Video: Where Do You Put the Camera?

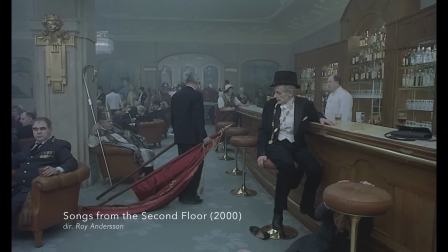4:08 What's interesting about this is that no 2 filmmakers have the exact same view.
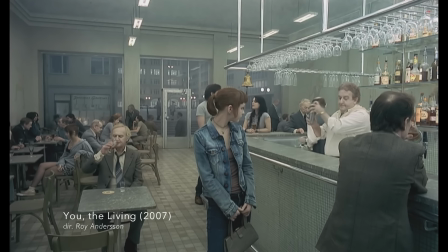4:13 Some people stick to a general philosophy, and then they refine within that.
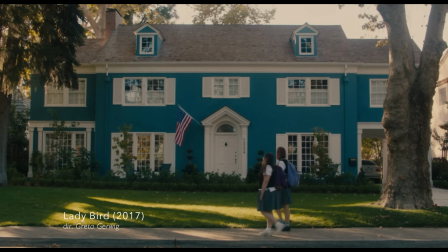4:20 While others have a different camera style for almost every project.
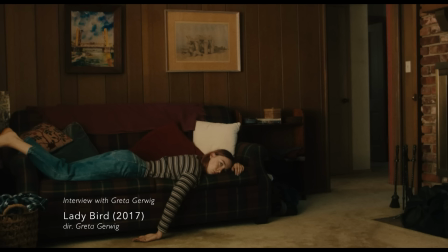4:25 Well, I kind of had an image of Lady Bird, like that I wanted it to be almost like stained glass windows in churches.
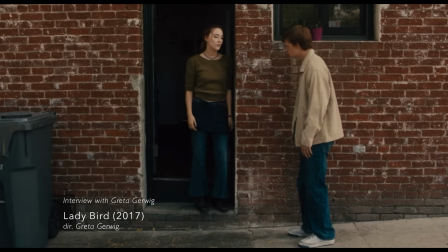4:30 Because it's Catholic school and all of that, I was sort of like thinking of everything as presentation within a frame.
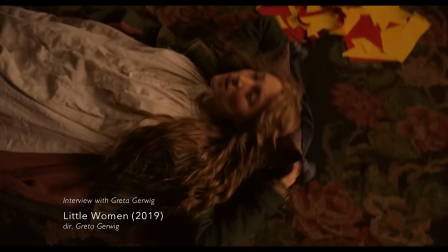4:36 But then when I got to Little Women, I had the opposite feeling. I felt like I wanted the camera to be alive and curious and a dancer.
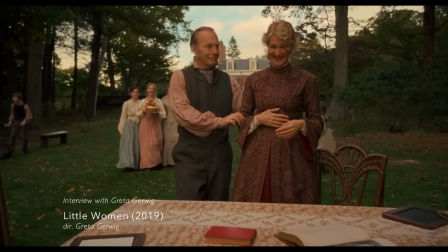4:44 Like I almost wanted the camera to start young and then get older, like the girls did.
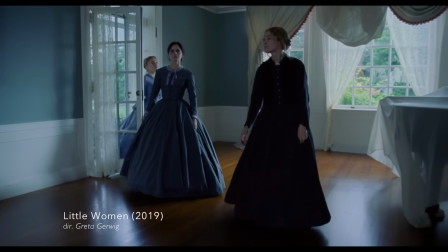4:49 What matters is that we choose something that the crew can work off of, because inevitably, some of it will change due to the realities of production.
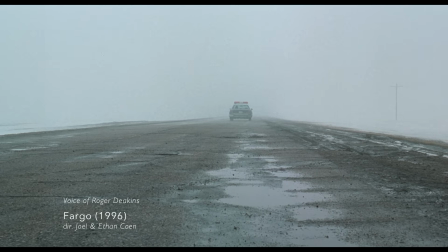4:57 I always tell a story of Fargo because they said they wanted the feel of a kind of Ken Loach movie, that it was kind of observational.
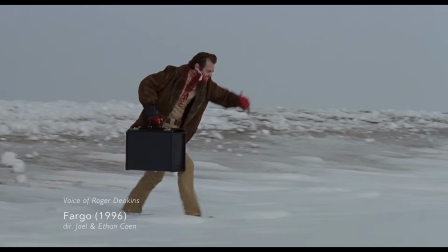5:05 And the first shot we set up with was 150-foot tracking shot.
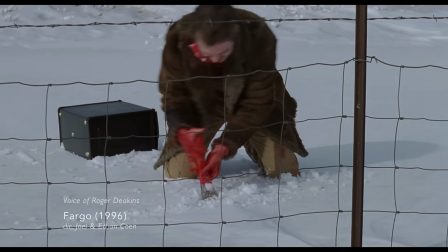5:09 So the first shot, it went out the window, you know. Still had that feel at the end.
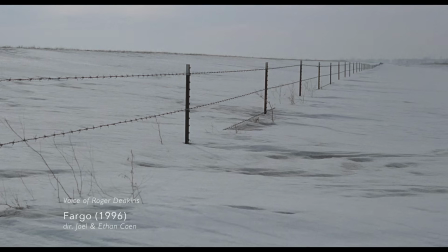5:14 You still had that original concept. It's just, you know, certain times you break it, don't you?
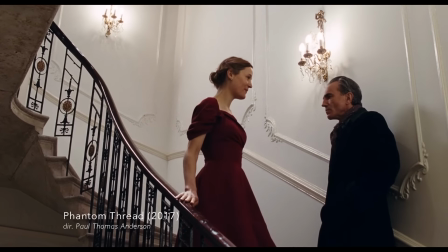5:19 But deciding where to put the camera is not just about story, or blocking, or theory, or practicality.
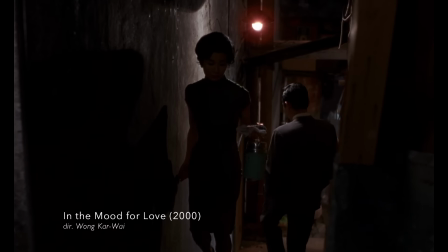5:28 It's about something more personal. It always goes down to the basic as an actor and as a director. What do you want to say? Right. For us, this is the crucial choice.
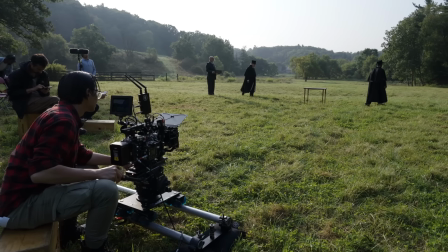5:40 What do we want to say informs everything, from the intention of the scene, to the actor's performances, to the behavior of the camera.
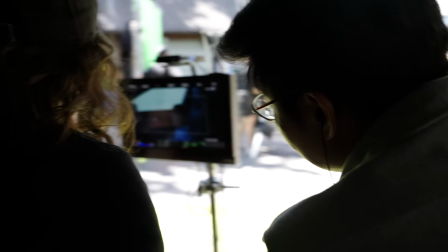5:48 And this question is the most difficult, because it's the most personal.
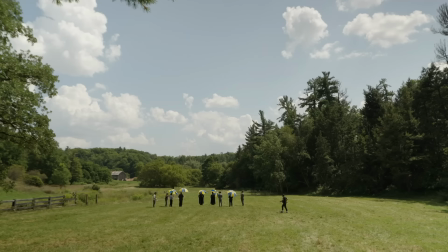5:52 No one else can answer it. And in the middle of production, with everything going on, it can be very easy to lose track of it.
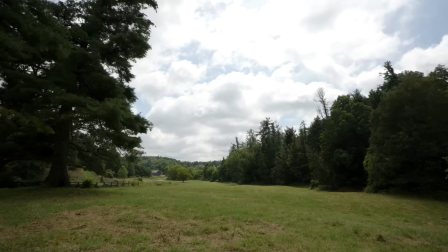6:03 And what's in the way? Something's in the way. What the hell is it? Is it technology, or is somebody, you know, distracting you?
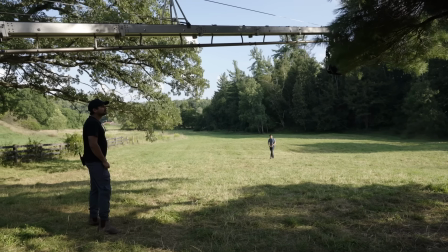6:10 It's that simple. Sometimes the thing in our way is equipment.
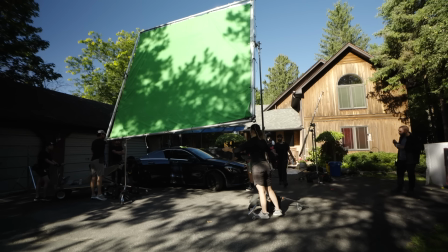6:15 Sometimes it's the weather. Sometimes it's a lack of resources. And sometimes the thing in our way is us.
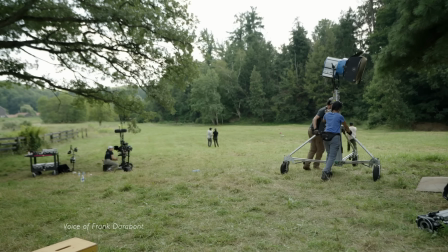6:24 People have asked what directing is like. What is the experience like? I have to admit that it's always a bit nerve-wracking.
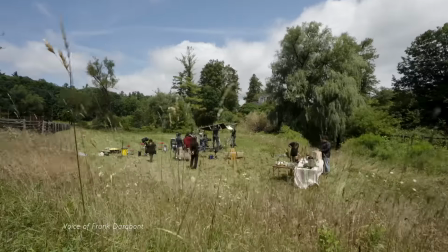6:30 None more so than your first time, where you're surrounded by a lot of people with more experience at what they do than you have at what you're doing.
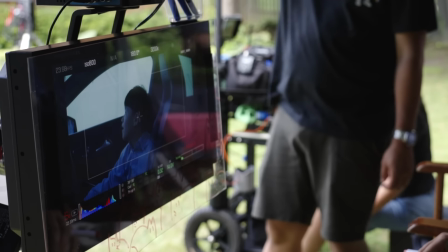6:37 Hey, that's a cut. Oh, seatbelt.
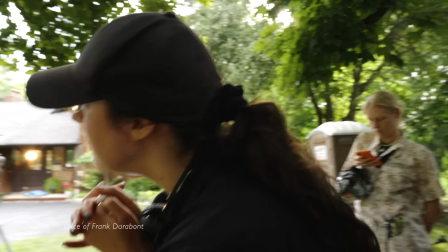6:44 The truth of it is that you have nothing to rely on at the end of the day except your own instincts.
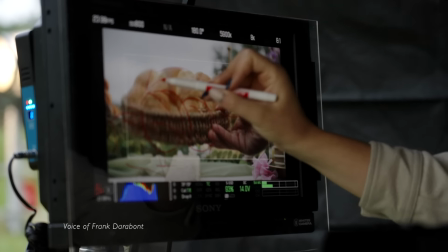6:51 For me, the creative process is the process of learning to trust that your creative instincts will carry you through.
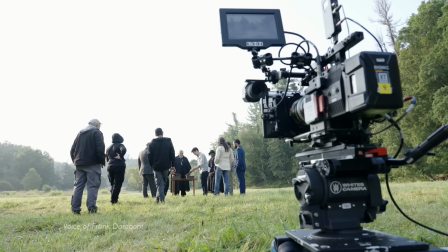6:58 There aren't specifically right or wrong choices. There are the choices that make sense to you, and those are the choices that you must make.